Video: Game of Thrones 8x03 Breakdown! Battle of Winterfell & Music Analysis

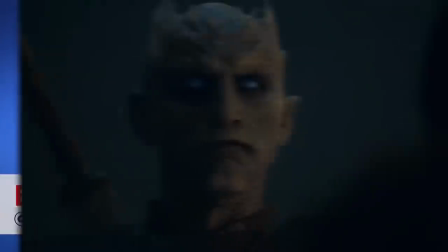[0:00]
Hi, I'm Erik Voss. And in the epic Game of Thrones staring contest between the Night King and a tree, if you smile, you lose.
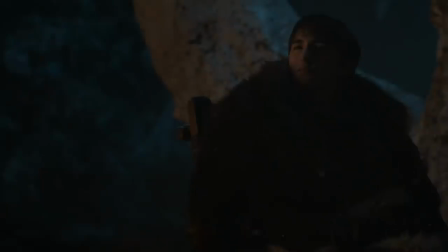[0:05]
Well, the Night King was grinning like it's picture day. Branch Stark and his tree face won the night.
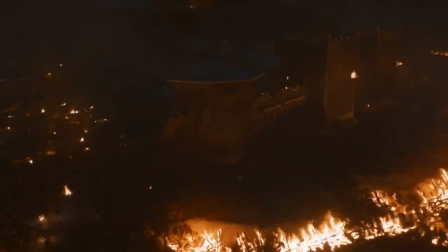[0:11]
Well, with a little help from Arya. The Battle of Winterfell was such an insanely crafted 80 minutes of television. So I'm going to do another in-depth scene-by-scene analysis with all the interesting details and connections that you might have overlooked,
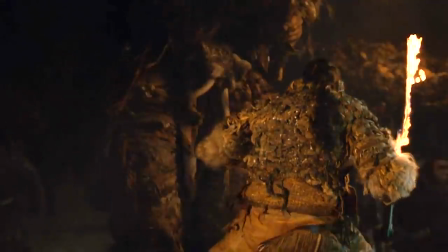[0:23]
some of which you can catch by just brightening the picture quality, others by just drinking and knowing things.
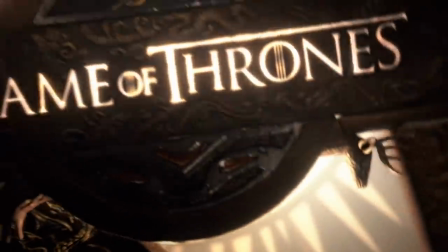[0:28]
Let's start by checking in with the opening credits, which include two new subtle changes.
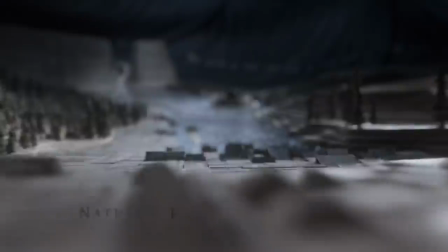[0:32]
First, the flipping blue tiles representing the progress of the Army of the Dead have now arrived all the way to the Winterfell defenses.
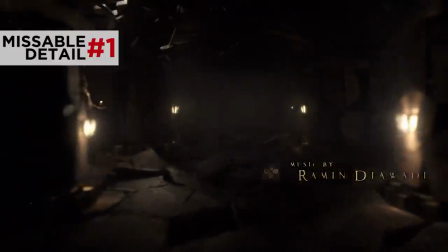[0:39]
But even more interestingly, down in the Winterfell crypts, the flickering torchlights now snuff out, row by row, until the darkness hits us like a wave.
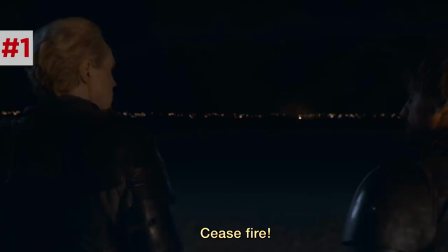[0:47]
This visual foreshadows the way the Dothraki's flaming rocks get snuffed out later,
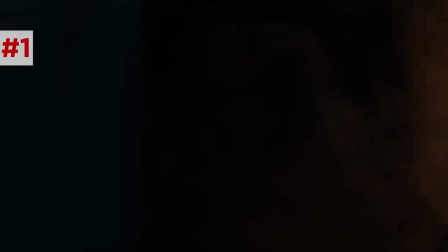[0:52]
the way the darkness hit the Unsullied like a wave, and of course, the corpses buried here, resurrecting, to literally no one's surprise. The opening image of the episode is a close-up of the trembling hands of Samwell Tarly as he's being armed with dragonglass daggers.
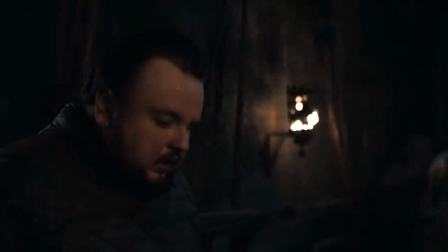[1:07]
This episode keeps coming back to the close-ups of characters' hands, Archer's hands, Arya's hand, the Night King's hand.
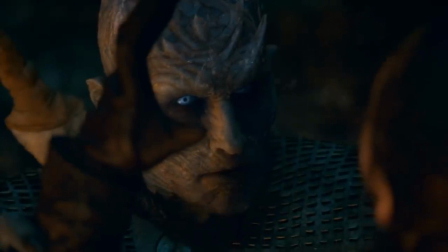[1:13]
Considering Arya later kills the Night King with a literal sleight of hand,
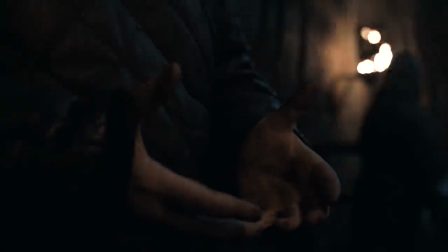[1:17]
this opening image functions as a setup of a magic trick, telling us where to keep our eye.
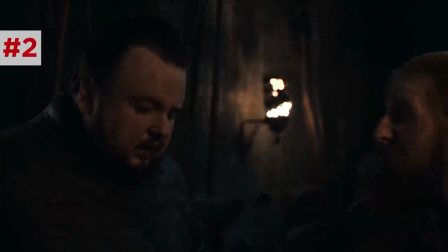[1:23]
Similarly, the opening spoken word of this episode is worth noting.
Move!
Yeah, move your ass, Sam!
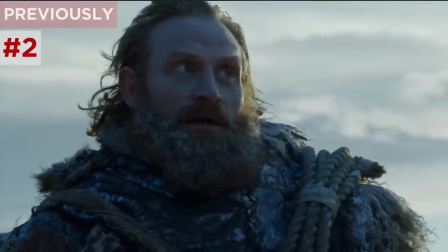[1:28]
Tormund Giant Spain reminded us last season that in the cold, to move is to survive.
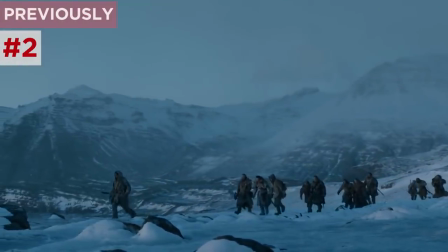[1:33] Got to keep moving, that's the secret. Walking's good, fighting's better. Best.
This directive to move becomes kind of the game of this episode.
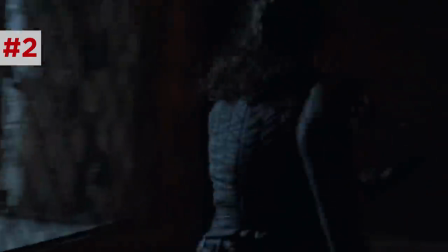[1:43]
Moving keeps you safe and warm, whereas paralysis allows the cold to take you.
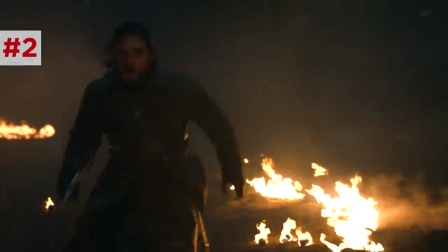[1:48]
Later this episode, when Jon chases the Night King outside the castle,
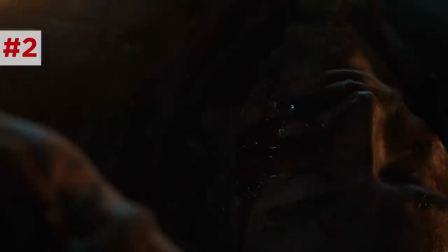[1:52]
he knows he must keep moving or the dead will catch him, until he has stopped moving and face the dead head on. Meanwhile, the primary mover of this episode is Arya, pedometer off the charts,
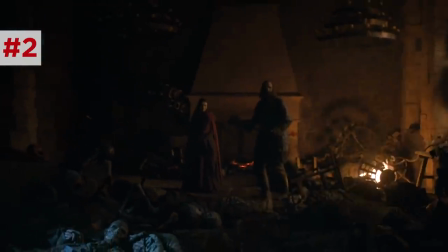[2:02]
and her ability to stay in motion led her to score the ultimate victory.
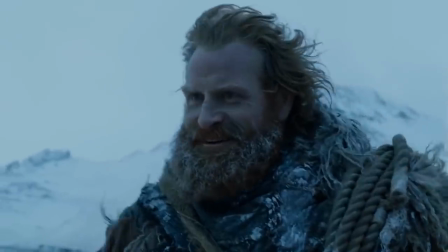[2:07]
Also worth noting that Arya has been on top of her class by Tormund standards, as the one character to, in the past 24 hours, walk, fight,
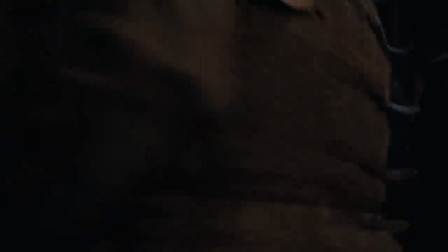[2:14]
and back here with Sam, the camera follows his movement in an unbroken tracking shot through the Winterfell courtyard. If you listen closely here, the sound mixer amplified Sam's nervous breathing.
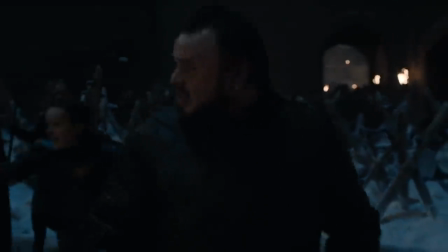[2:26]
And when Lyanna Mormont shouts behind him, Sam jumps, so worked up that every sudden noise triggers him.
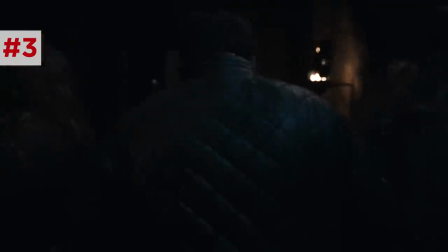[2:33]
This refusal to cut away from Sam, the lack of dialogue here, and the focus on Sam's inner anxiety makes the viewers feel like we're trudging around in the snowy mud with this nervous wreck. We are feeling this tension. This episode was directed by the great Miguel Sapochnik, known for directing battle sequences like the Battle of the Bastards and Hardhome.
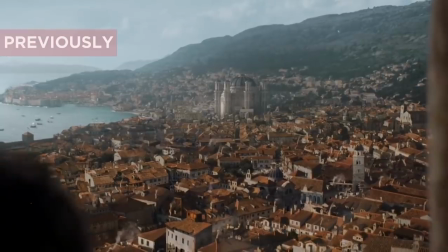[2:51]
But I actually think his finer work was in the season 6 finale, The Winds of Winter, which opened with a similar visually driven point of view heavy sequence.
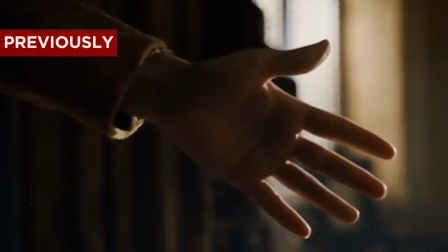[2:59]
Both in that episode and in here, Sapochnik uses close-ups of last minute minutiae to show how these characters are actually preparing for their own funerals.
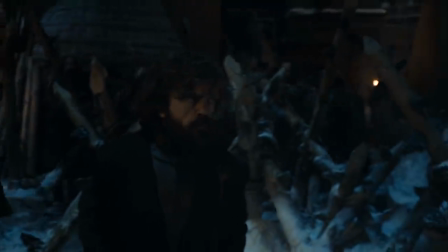[3:07]
The tracking shot hands off to Tyrion Lannister, who, unlike Sam, wants to join the others on the front line.
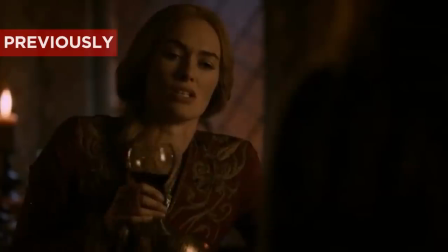[3:13]
He feels useless down in the crypts, so, like his sister does while waiting out a siege down below, Tyrion goes for the wine.
More wine!
Each new point of view during this sequence is introduced by a thunderous drum sound effect.
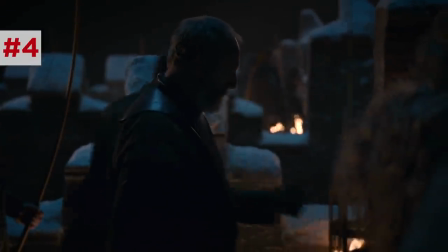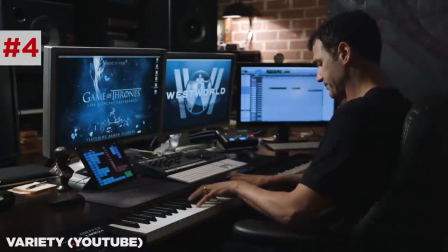[3:34]
The composer is Ramin Djawadi, a genius. He does a lot of cool stuff this episode.
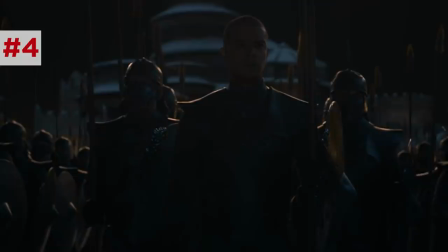[3:39]
And here he's using these drums to evoke an echoing thunderclap, a storm on the horizon, to hint at the blizzard that these soldiers are about to find themselves in.
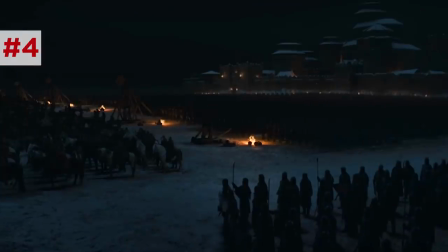[3:47]
You might also recognize a bit of a similarity between this pre-battle score and Hans Zimmer's score in The Dark Knight.
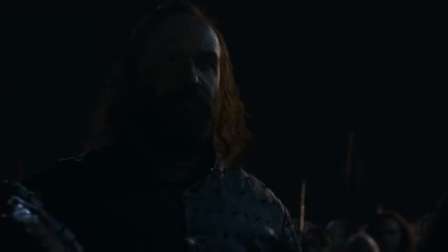[3:56]
Djawadi later actually uses strings that
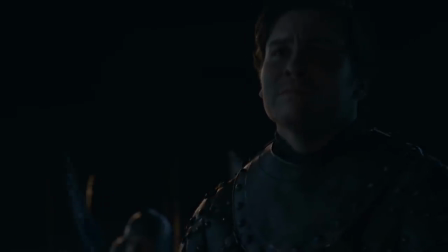[4:00]
bend up the scale to create this uncomfortable distortion, kind of like a plane nosedive, makes our flesh crawl.